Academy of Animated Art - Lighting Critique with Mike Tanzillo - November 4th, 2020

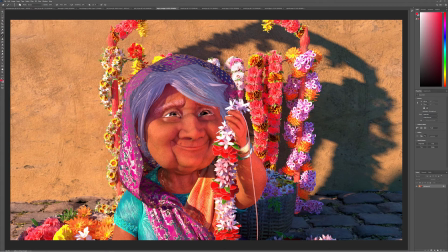You're, you're, you're getting some good variation in there. Um, one thing about her skin tone is she's looking a little bit saturated and on the red side the red the red not so much but like just just kind of a little bit overly saturated
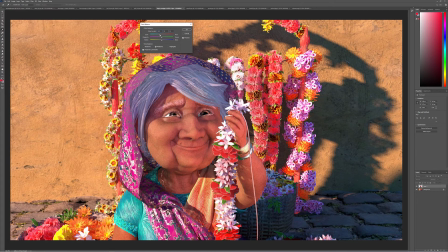let's see if we can't tone that down just a little bit maybe something more in this realm for her skin tone uh in terms of the flowers themselves you
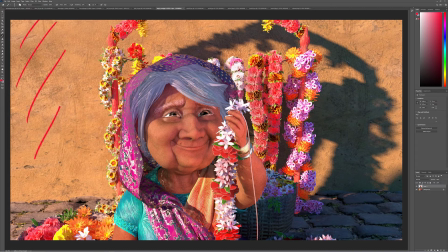know what the other thing too i would put a little gobo back here on this side just to kind of frame up the character
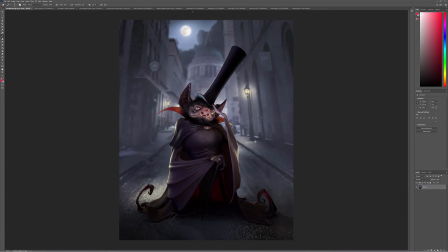and same thing with what i was just saying about the previous shot you could go with a vertical orientation on this it feels a little um like the composition
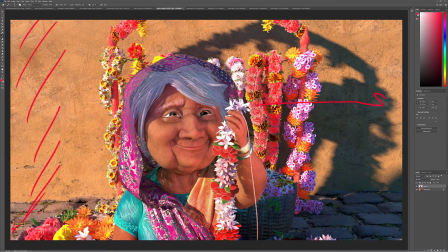feels a little odd that we are we've got more space over here than we do over here and then there's a lot of breathing room up above her head and she's kind of cut off in mid torso which doesn't quite feel 100 right
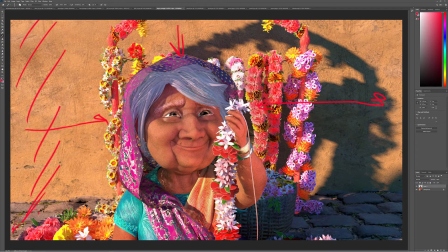um okay so there's that and a little more specularity on the skin would be great on this bright sunny day for the flowers in the background they're just being a little bit frontally and overly lit i know that we want it like the interior core like this looks really good the way that you know that like there's
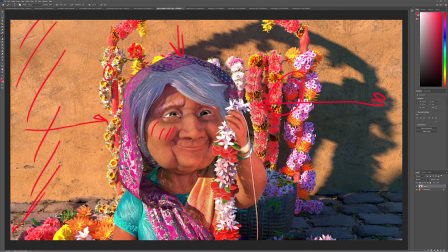like this shadow value looks really good it would just be nice if like some of these brights especially on the white flowers came down a little bit because are kind of clipping out a little bit so just one thing to keep in mind there so yeah but overall like this it's looking much better especially on the flowers from this image
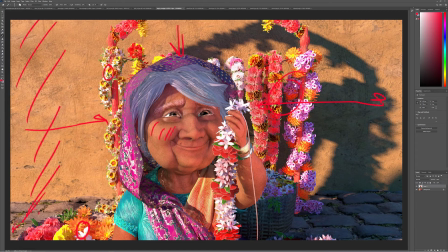um and you're really making some good progress the one thing also check some reference on the shadow color i'm wondering if we can even go a little bit brighter in the shadows like lift those shadow values a little bit
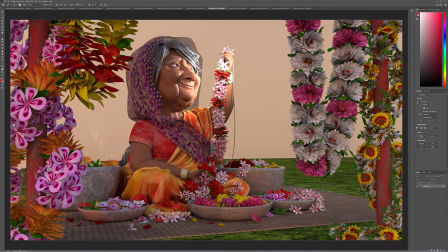yeah all right pearl it's a nice transition to this one um so same thing with the what i was mentioning to nigel a couple days ago which is uh really play up the um warmth in the shadow regions a lot like you really kind of want to play with the
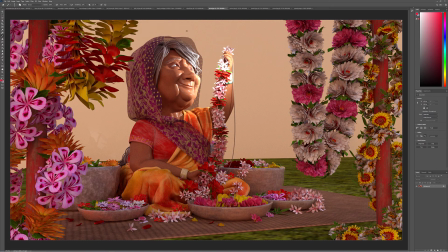color of this scene and make sure that you're you're maintaining a good colorful edge and not allowing too much to go kind of gray and dirty kind of a thing I think that you know something more like
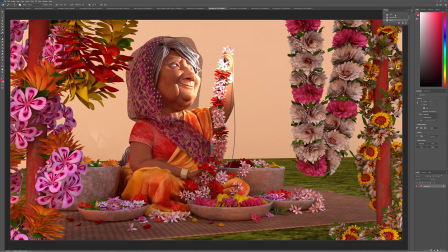that we're gonna take that away so I can just look at your original image and not make notes on the things that I just did so
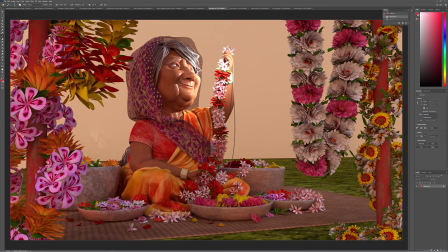it's nice this light is like cuz I saw it on her face and I was like oh she holding something that's illuminated and then I saw it in the back of her hand here it's like oh it must be coming from over here but I'm not seeing any indication in the area over here of light coming in
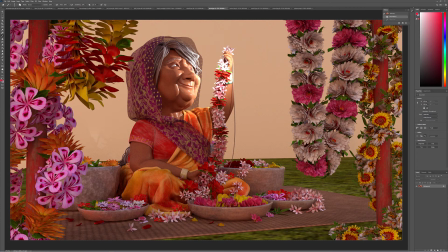this way nor am i seeing it like back here on the wall really um so i want to tie that in more with the scene like i want you to kind of maybe you know i i get what your what your goal is and your head's in the right spot but i
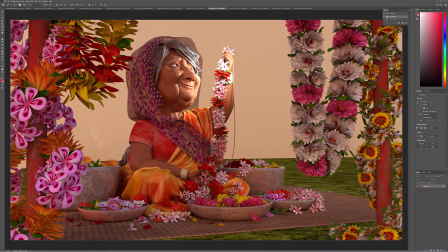do want to open it up a little bit so it ties in a little bit better uh with the environment and in terms of so there's that let's open that up a little bit it's a little bright too like it's a little a little extreme in the brightness
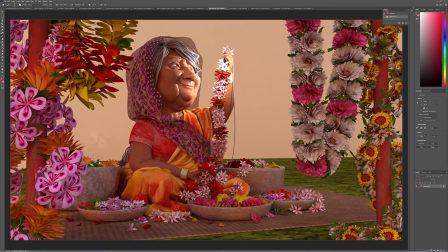I would pull that back a little bit and then for the surrounding objects yeah so the the fill value on these plants are looking really good I just want to see some more key light hits in them and for the background you really want to watch out for like this ground is going to be tricky
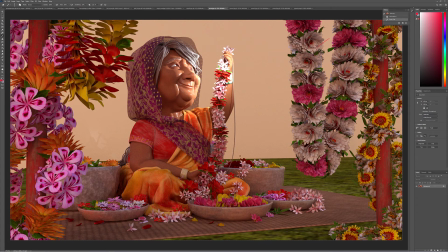because there's no really no like bump to it and it kind of cuts off and at infinity so you may want to push some more objects in there just to kind of break up that background a little bit and then i can see this must be from this light coming through here's a little tight shadow
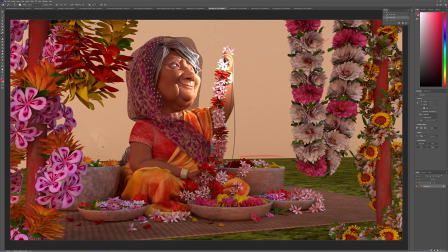there so that um uh so that's a little bit too tight so you may want to loosen that up a little bit and then the specularity in the skin is is off to a good start it's a little strong right now and a little uh super tight and to the point where she almost looks plastic so we want to get some uh feeling of her skin and the pores and that kind of stuff there
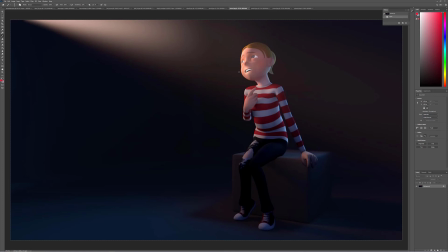uh for this one yeah much better shaping on the face i think that the focus is right her skin now just feels a touch a touch too red would tone that back just a little bit and
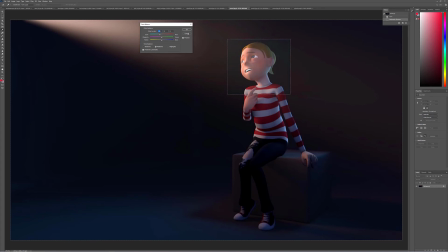i know this it's like you know what it is it's more like in the key value so it might it might be a matter of because like the the shadow value here looks good but now the the key side looks a little bit sunburnt so i may go in there and take like
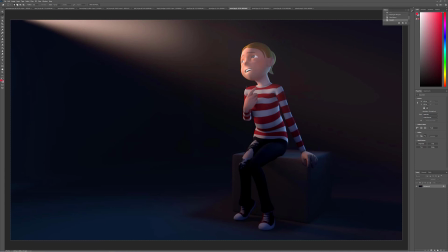make a render pass or a color correction pass on just the key side of her face that that pulls out some of the red out of there i think that'll help out a lot but other than that i think it's good just also you might want to run a ambient occlusion pass to
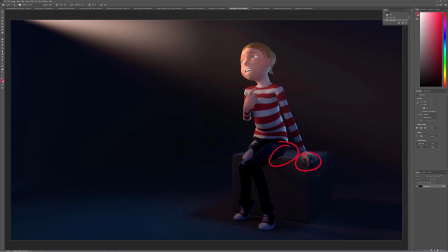get to ground her um shadow a little bit more strongly especially on her hand here on this corner um and that's it
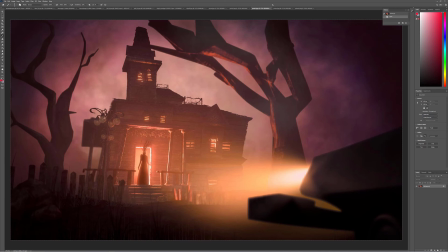i think that i think that other than that that one's pretty good this one looks great i am ready to call this one done unless you have any other critiques on
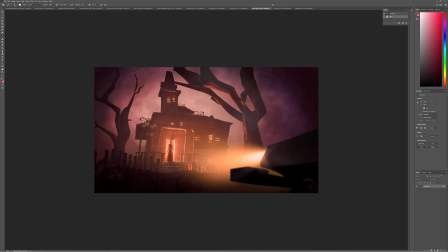this i think this looks really really great um i was bummed it's it always sucks when you got when there's like a bunch of really good submissions for the lighting challenge because like so many of them could have won and i always feel bad when they just kind of come down to my
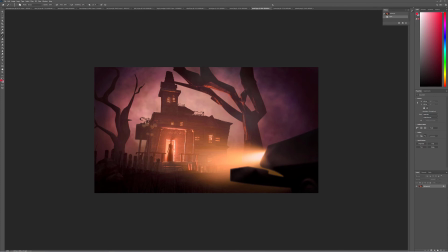opinion but uh but i think that yours is technically really strong and really solid and i i just just throw down your demo reel and
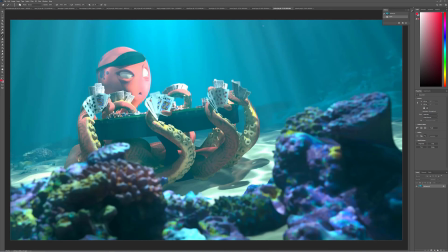be happy with it you know i think this one's really really good and then okay for this one uh let's see,
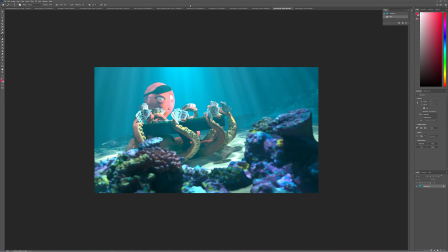maybe we should pull up. So my first reaction to this one is like, oh, the character is overly lit because I'm just looking at the flatness and the brights and also too much in the haze. So you've got a lot brighter on the ground here. Watch these hard shadows.
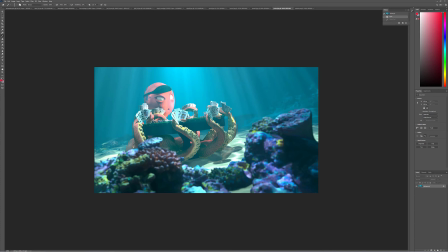Think of light as it's passing through water. It gets diffracted quite a bit or refracted quite a bit. The shadow values are going to be a lot more diffused. So I'll challenge you to go back to your reference from Finding Nemo and others to really look at how the character is portrayed
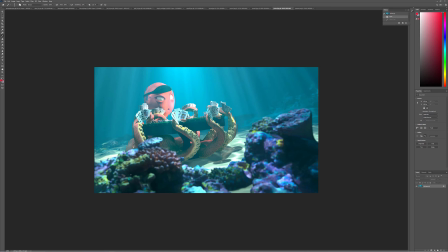because often you're not going to be seeing that amount of haze over top of them. It's really going to start to really build up quickly behind them. This stuff in the foreground looks really good. I think that's looking really nice. I think some of the areas on the ground are looking nice. The highlights of the caustic are a little too strong.
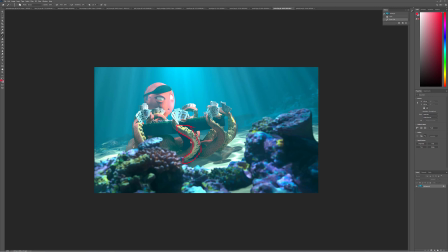um the the the neutral side of his uh tentacles are very very yellow uh i'm not quite sure what's causing that but you may want to look into that i don't know if that's in the shader and the light but you may want to pull back on that a little bit and then
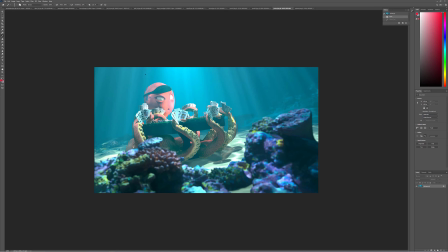background a lot more depth in this than what we were seeing on the last one so they really really good job there but i just i think that we can pull the character out of out of the um volumetric rays and the fog even though technically that's probably how it would look but
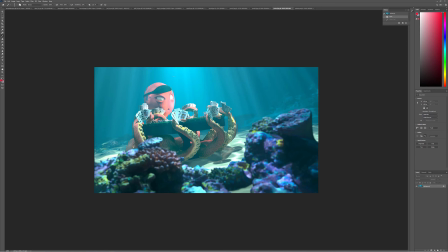um again go back to your to your reference to look at the character lighting there because i think that'll really help you out because they do a really good job of balancing that look with making sure that the character can read and has good shaping and that kind of stuff all right last
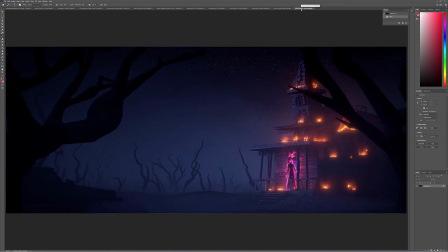up we have sylvain uh yeah so this looks this looks really great i do think that we can continue to push um the overall glow on this so let me let do two things here just take this and
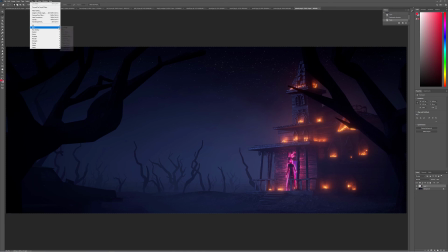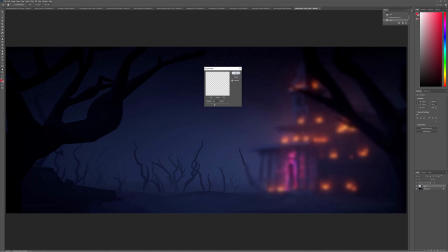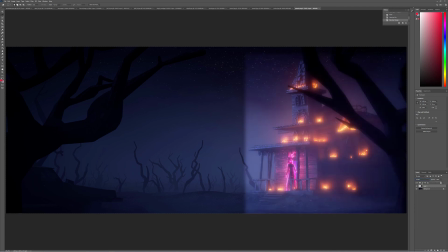i i mean i would really kind of you
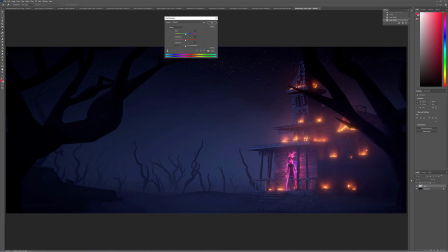know really add like a much stronger haze over top there and then i would also allow the image to transition on the screen left side into a darker value as